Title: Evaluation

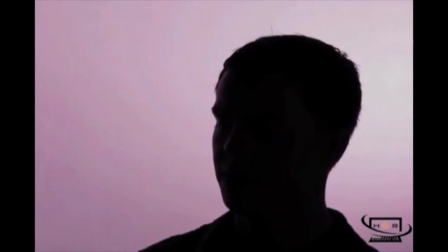[30:48]
Throughout the whole video, the logo is shown at the bottom, and I think that it's really professional and effective,
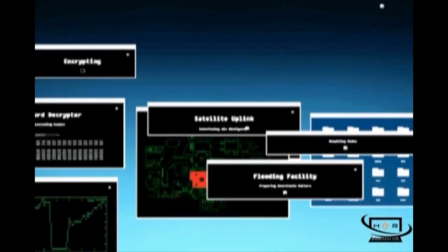[30:54]
as you won't be able to forget the company and that you will always remember who it is.
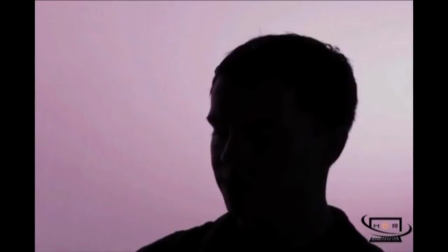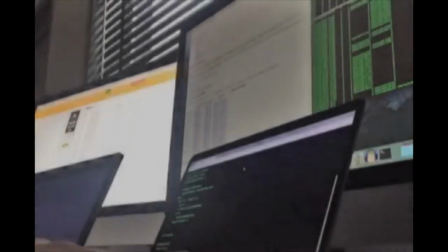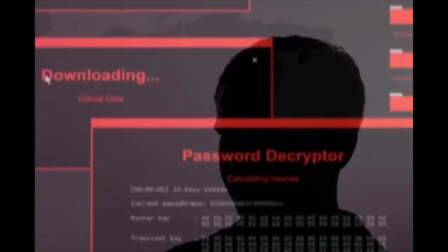[31:13]
At this point of the video, again, I would make sure that the quality is good, as I can't really see what's being shown.
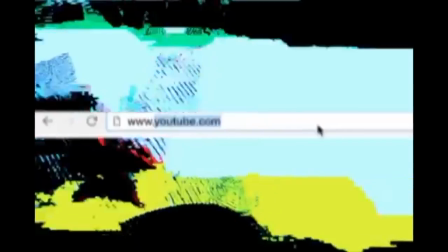At the end of the video, different social medias are being shown, and I think that's really interesting and really good,
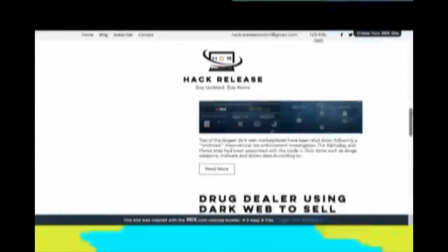[31:34]
as the people that are interested in the video will carry on going onto their social medias and finding more about their company.
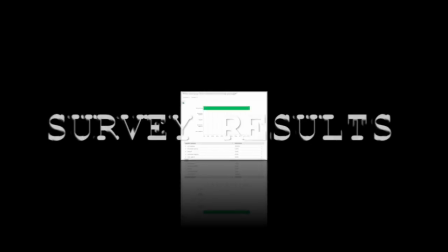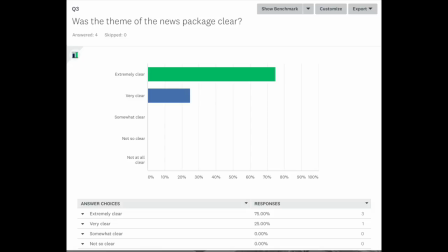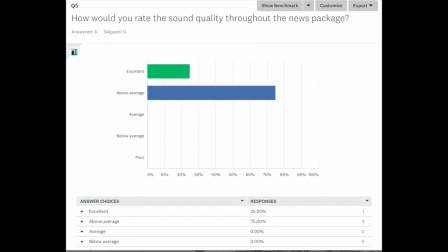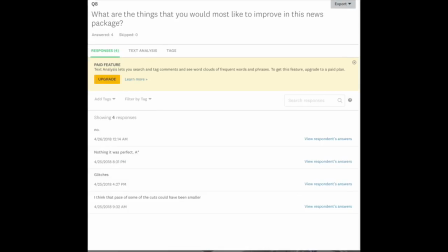Thank you.